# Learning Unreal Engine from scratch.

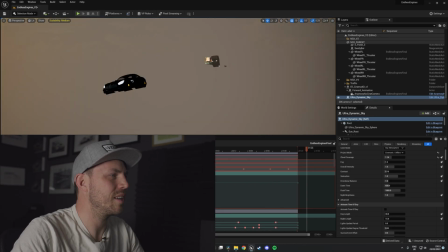(4:15)
it's so cool i love i love this stuff i built another amg here it's got some cool space parts on it again
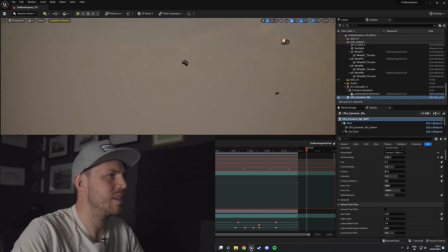(4:24)
like put some wheels on it and then over here we've got an integrale again
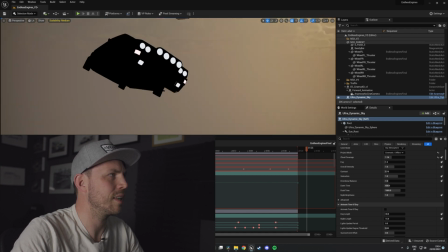(4:29)
it's kind of black traffic it's not very well lit here but if i go to path
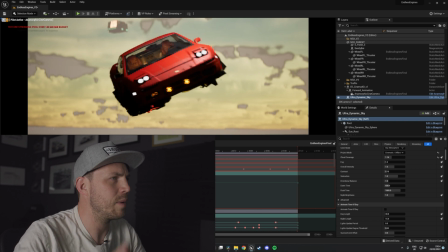(4:34)
tracer you can kind of see what's up here but there we go the animation is looking cool so now it's time to build some world
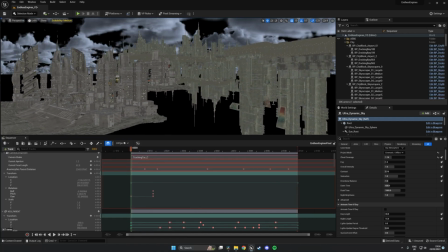(4:44)
and a few clicks later and here we are this is the city where the Honda will travel through it's all a bit mad at the moment but it's
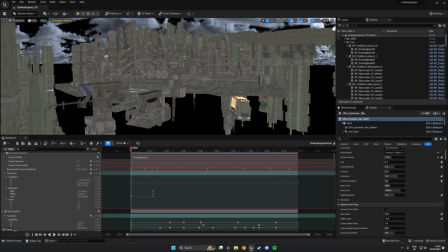(4:50)
designed for a journey I've been able to put in little details that the car picks up on its way through you know we've got things like this
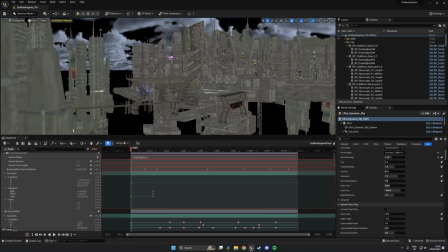(4:56)
archway here that will be able to fly through and create a bit of dynamicism to the shot but when you hit path tracing and turn off
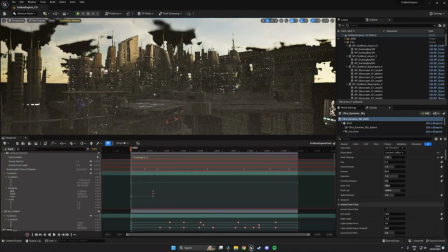(5:02)
all the ugliness and we see the light you can kind of see it all starting to come to life now
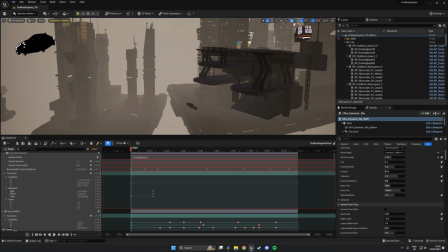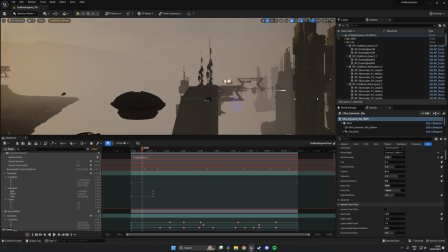(5:15)
this is where the Honda starts its journey on the animation and as we send it flying off you can kind of see it go past a few floating objects
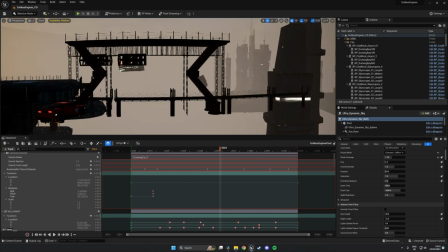(5:22)
but that's the thing with filmmaking it doesn't really matter how anything works as long as it looks good in camera and all it has
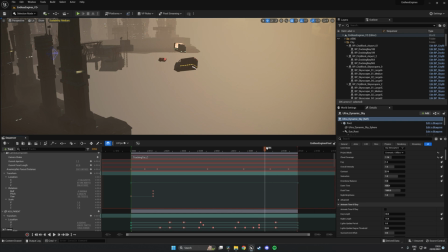(5:28)
to do is work in camera and I built all of these with the camera shot exactly in mind so if you take that pathway I now play that from the camera's point of view you kind of see it all start to come together we are missing some layering though so I've added in some fog.
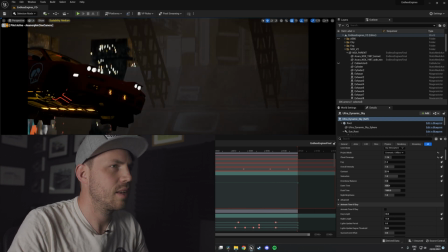(5:47)
How about that? Nice. And that kind of just starts to layer up the world a little bit.
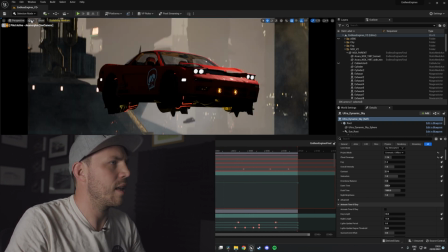(5:52)
And again, it looks a little bit jank here, but it's all about when you hit that path tracing button and all of a sudden the world comes alive.
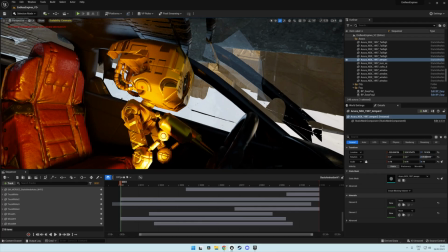(6:04)
And obviously you've got to have a driver. So we've got this robot guy here who is just kind of driving stuff.
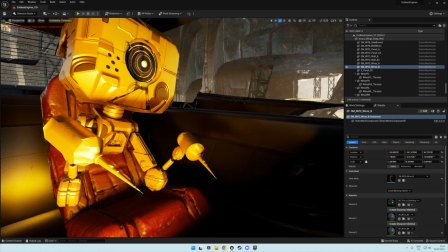(6:11)
He's a very, very simple model who sits in the car. He looks around, has a nice time, but just a little bit of personality goes a long, long way, you know, he looks around, he's got an eye that works, all that kind of stuff's awesome. I feel like we need something else. I think we need like a chase car or something to kind of just bring it to life. I've got the perfect idea. I've got one of these two.
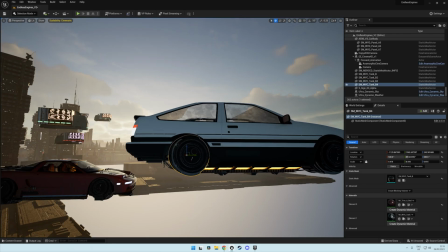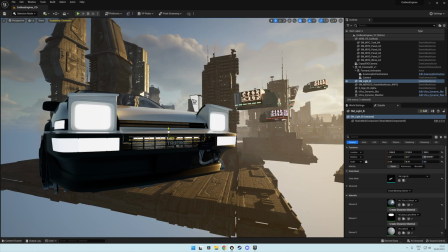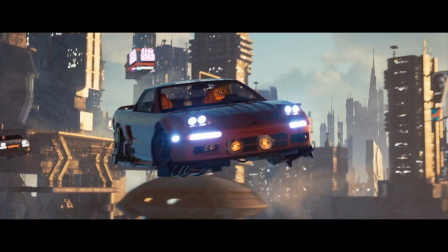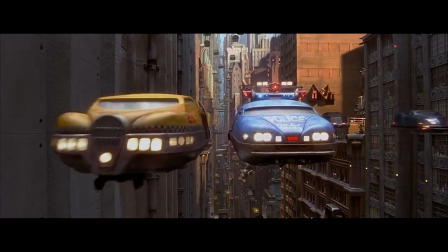(7:02)
Now one thing I do want to try, I want to try this. I want to see if I can like make them tow each other so it's kind of like,
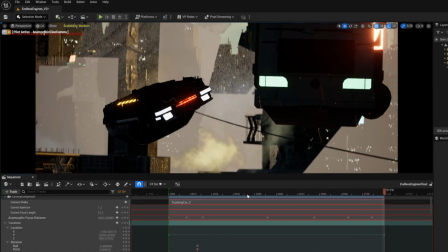(7:07)
I don't know whether it's like a chase that's going wrong or whether they're trying to tow each other or one of them's broken down a little bit and I think that kind of looks really fun that they're kind of like blocking traffic but at the same time like I don't really understand what the story, I think I'm just putting in a cable for the sake of just like having a cool cable sim in there. Maybe it's something, I don't know. And this is it, the final final render and I am super super super happy.
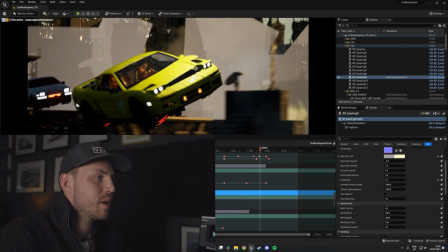(7:30)
This is in Lumen at the moment which means this is not the path trace version which I'm going to set to render out whilst I'm away. And yeah it's all in there, we've got a robot, we've got a traffic, we've got a world, we've got a Corolla, I took the cable out in the end because I just didn't think it was like making any sense,
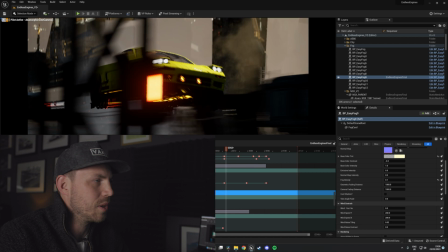(7:45)
I don't think it's going to work anyway.
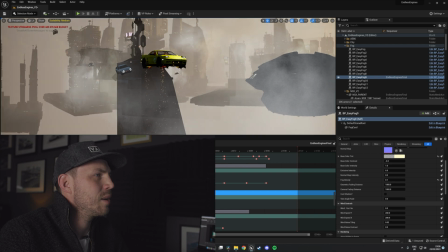(7:47)
But yeah everything, all the little details are all there you know if I exit out here we've got the car's got the systems on it we've got a little
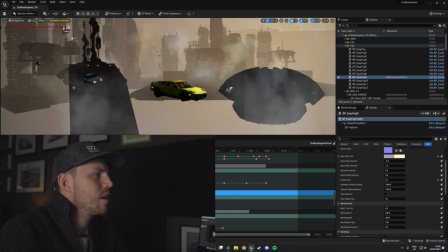(7:55)
robot in there looking cool we've got fog in the world all layered up and most importantly when that's all put together I go back
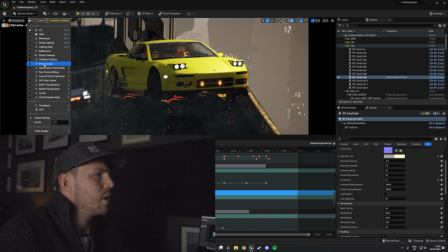(8:03)
into the camera and I hit the path tracer button obviously we're heavy on volumetrics
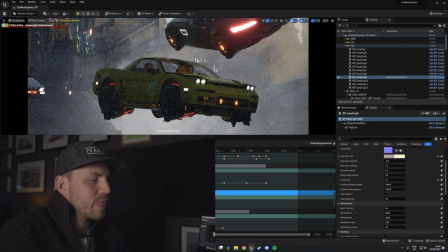(8:10)
here as well so everything slows down quite a lot but yeah it's all there and I'm really really happy with it.